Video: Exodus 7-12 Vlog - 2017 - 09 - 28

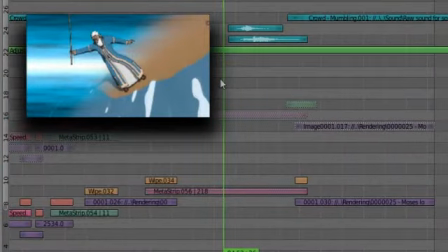Good day everyone and welcome to another vlog for the Exodus 7 to 12K JV project. This week I actually had to re-render that shot twice again from last week. So unfortunately I didn't get to do a lot more new stuff this week, but I did actually get to do another new shot for the week.
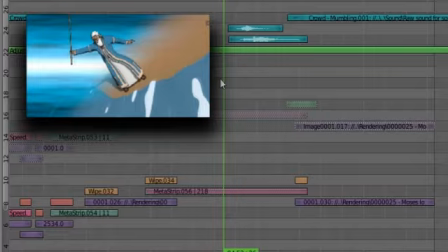Which is just basically Moses looking at Pharaoh to elicit a response from having struck the river and the river turning into blood. So I'm going to show you the finished shot, and then I'm going to show you the new shot, and then I'm going to talk about the new shot. I also got to do a little sound work, which you're going to be hearing right now.
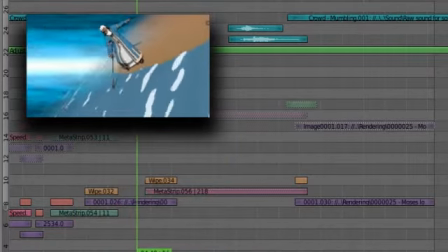So what I did was, for this shot, I added a little bit of a whoosh and the water splash type sound,
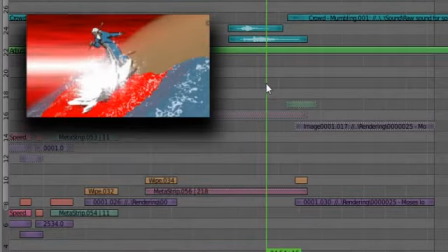and I used a different splash and a different whoosh for the second part so that it corresponds with the slower motion.
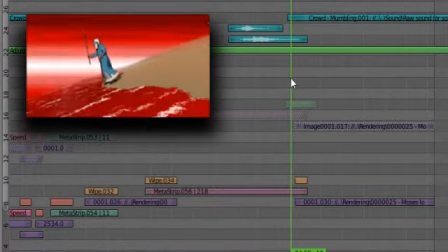It just worked better that way. So yeah, for shot.
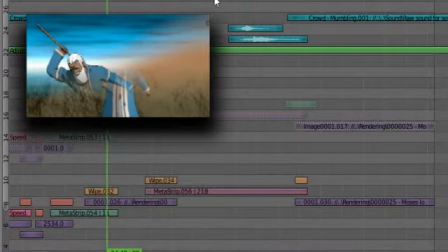Actually, I'm going to play them together because they're already in the edit.
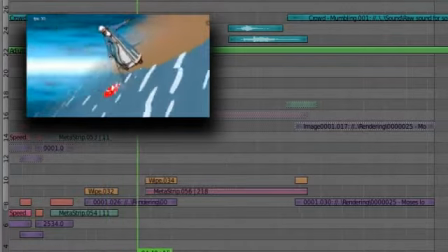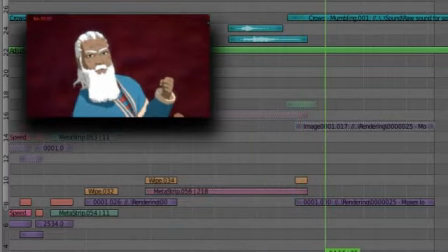That's basically it.
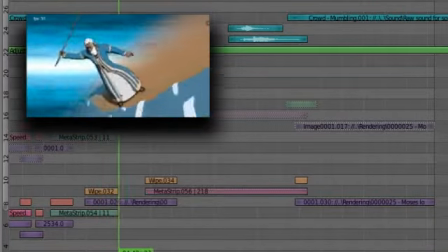I have to say the first part's whoosh is a little bit out of timing, so I definitely have to fix that a little bit later.
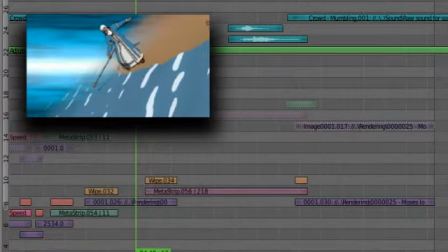But the reason I had to re-render it again was that little origin point over there grew way too fast. And of course, I wanted to add a little bit more definition so that you can see that it thickens out like really quickly.
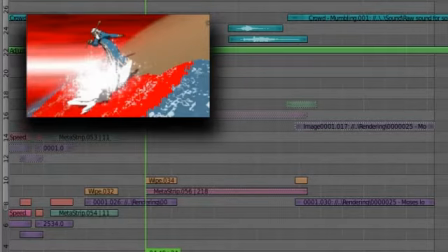So I added a blend in there so that you can see over there it starts to get darker progressively.
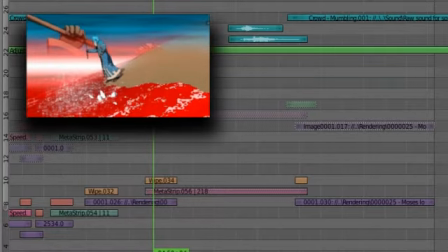It doesn't just go dark. So you can see that it expands as well, and then it gets dark. So I had to add that as well, and it's definitely better for it. I really, really like the final shot there. So you can see it in slow motion. Wow.
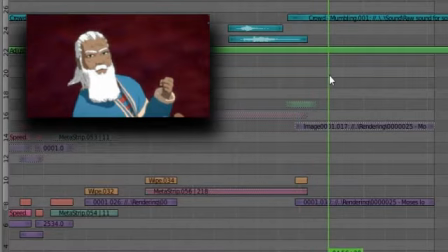And then, of course, Moses looks for a reaction, and you can see that the river is not good to drink, I can tell you that. Now, I can say if this is what the river looked like, because obviously I've never seen a river turn into blood personally.
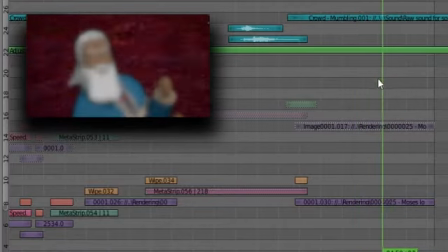But ironically, I have asked. But I think I put that in one of the earlier posts, so you can go and check that out if you want to.
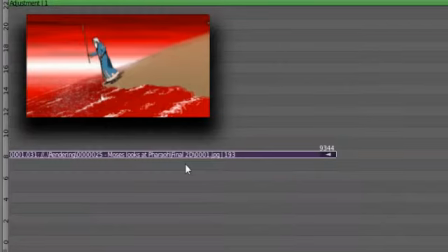So let's talk about this new shot. So the original shot actually had a bit of a zoom on the front end of it. So just for the sake of being able to work with the visual, I'm going to just put it down there. Okay. So what it started off, there we go, is with a quick zoom.
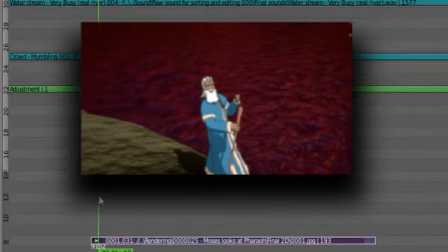This shot over here, which actually looks pretty darn amazing, I have to say. I really like it. And then, of course, there's a very rapid zoom in.
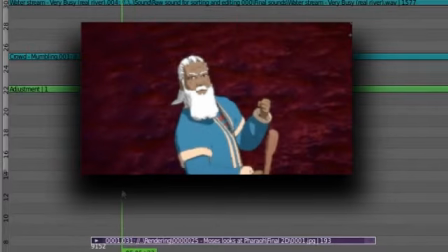And on that zoom in, you can see that the focus starts to come to Moses.
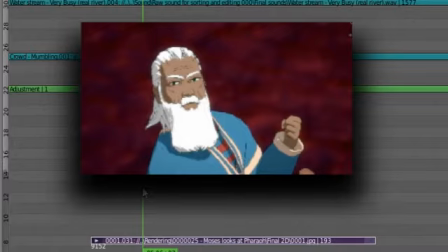Moses. I need a nap. Anyway, so it then continues. And then the shift of the focus goes to the background. And then it just holds.
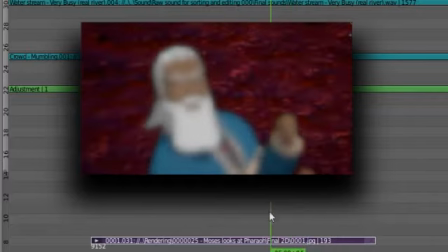So what I might do, and this is kind of the leading I'm getting at the moment, I'm not 100% on this,
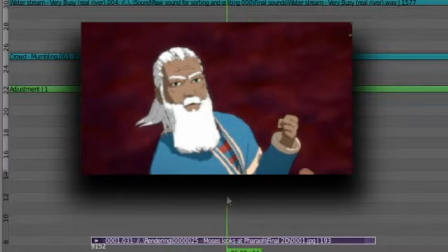is to actually have Pharaoh respond before the shift to the background.
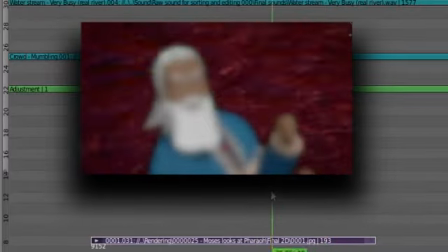I don't know. We'll see.
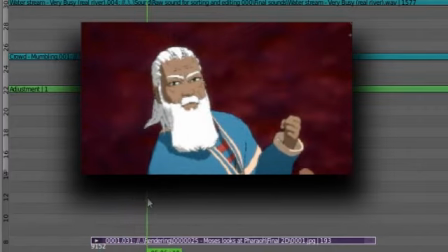I'm definitely thankful that I'm not like super precious concerning every little frame that is rendered, because it allows me to, if something doesn't work, just cut it out or redo it or whatever the case might be.
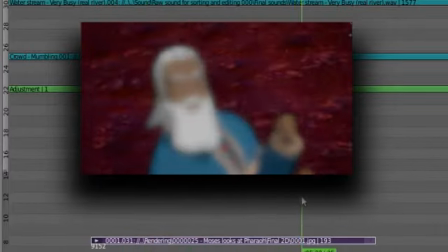And I'm not talking about like needlessly re-rendering a shot that takes like 4 days.
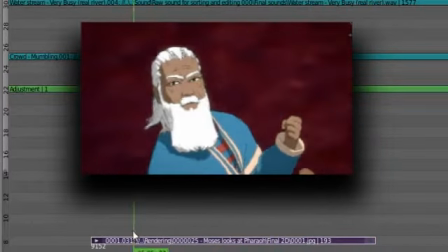I'm talking about stuff like this. This took an afternoon.
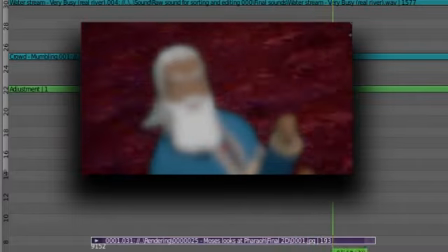Seriously, this shot took an afternoon to, actually it took a whole day. It took all day to finish this shot. So I don't want to waste any time, I want to be productive with the time that I have. So anyhow, so that's the shot for this week.
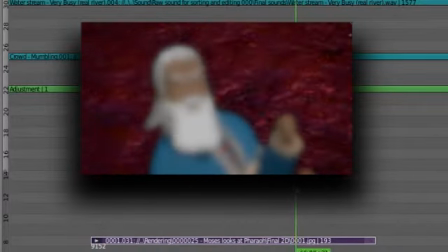And of course I use that defocus node to kind of darken Moses a little bit because he was way too bright, so you couldn't focus really on the river. And it moves a little fast. I'm going to mute the sound.
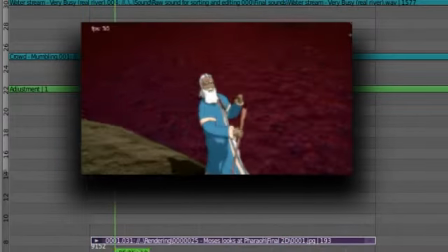Check out the speed at which it goes.
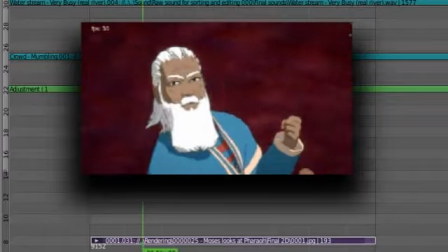It's rather fast. Now, the reason it's fast is because we're talking about a proper river, you know. If it turns to blood, it's still going to flow because it's still going downhill. Blood doesn't clot in a few seconds, you know. It would still flow fairly strong. It's just blood instead of water.
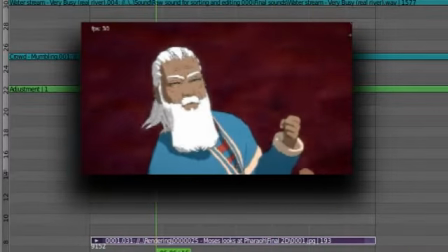I know blood is generally thicker than water, but like I said, it's still a river. It would still flow just like, like a mudslide. If you look at all those natural disaster videos and stuff,
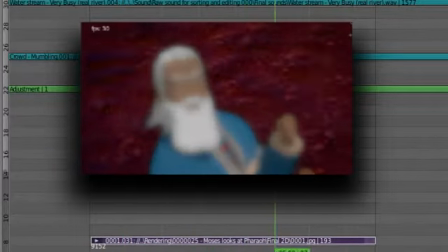when the water with all that mud just storms down a hill or something, it just looks like brown water.
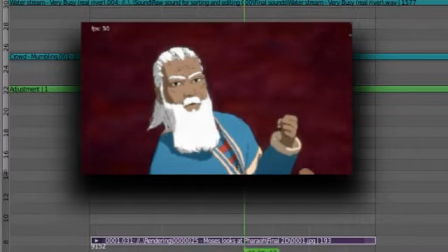That's the whole point. So this just looks like red water
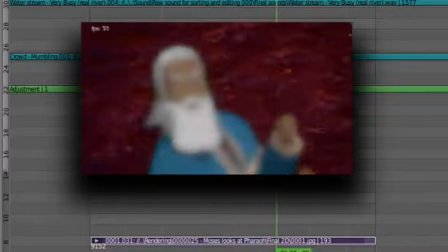with a blue reflection from the sky, creating this purpley kind of effect.
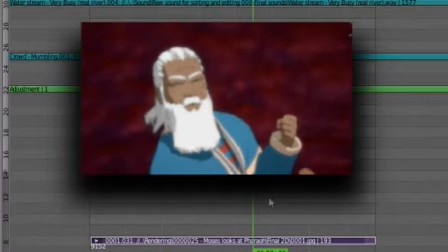So anyway, that's Moses.
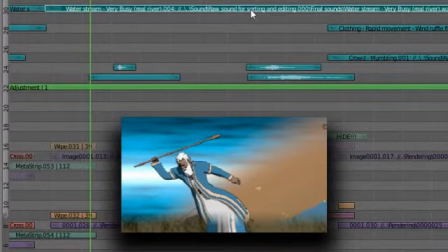For the audio, I extended the river. It's kind of like a soft sound of rapids in the distance.
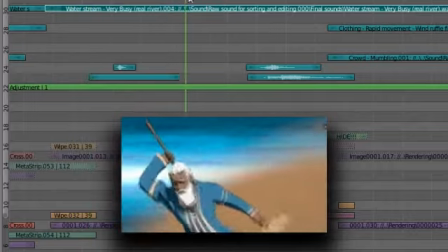I kept that in the shot. The music will probably overwhelm it.
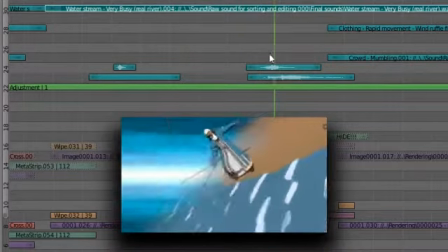If it doesn't make any audible difference, I might probably remove it. But I kept it there because it sounded very empty without it.
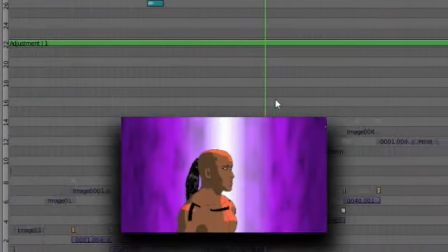I also did another thing. For the first magician,
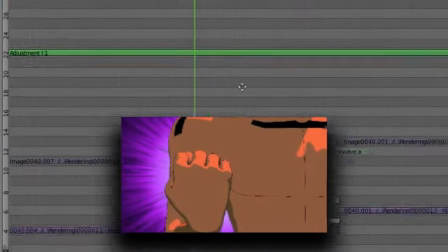this section over here, I was actually able to record a
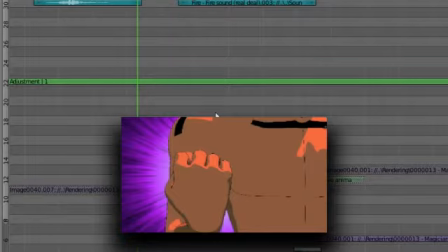fire, a real fire, you know, that's actually consuming like stubble and all that kind of stuff. It was absolutely awesome. And it crackled like you would not believe. I was so surprised that it sounded like popcorn. I mean, who knew?
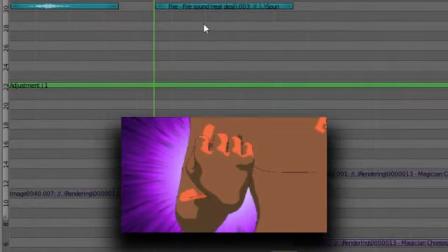So this is what that handshake with the energy kind of stuff sounds like. Look at his wrist, good grief. Anyway.
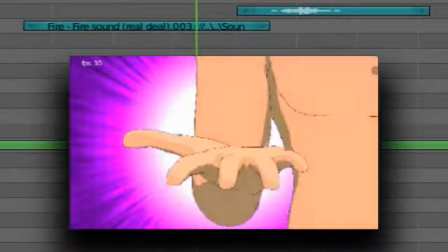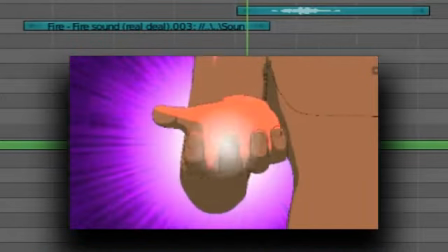Now, the reason I want to use fire in this specific instance is because of the fact that
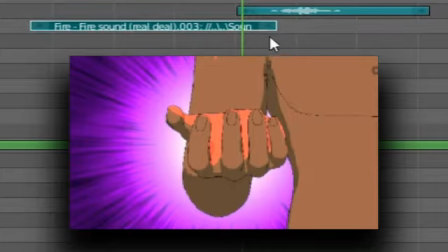the word enchantments, at least as it's translated on Study Light, refers to the fire of an angel. Now, the fire of an angel typically represents the angel's ability to do stuff. So whether it's similar to a physical fire, I don't know. Obviously, it would be, otherwise it wouldn't be called that.
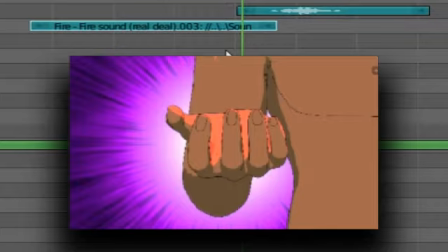But I don't know if it has the same properties, the same sound, that sort of thing. Probably not. It would probably be something more of a kind of heat that changes things. I don't know. It's difficult to describe. So I just moved it up a little bit. It felt like it stopped a little short.
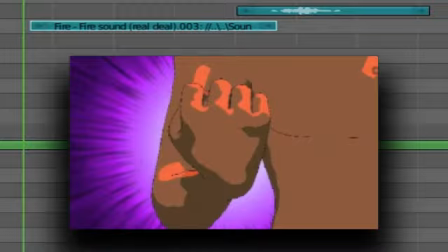So let's listen to that again.
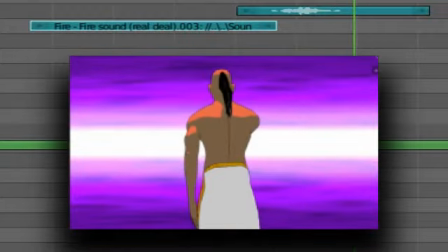Yeah, I like that. That's cool.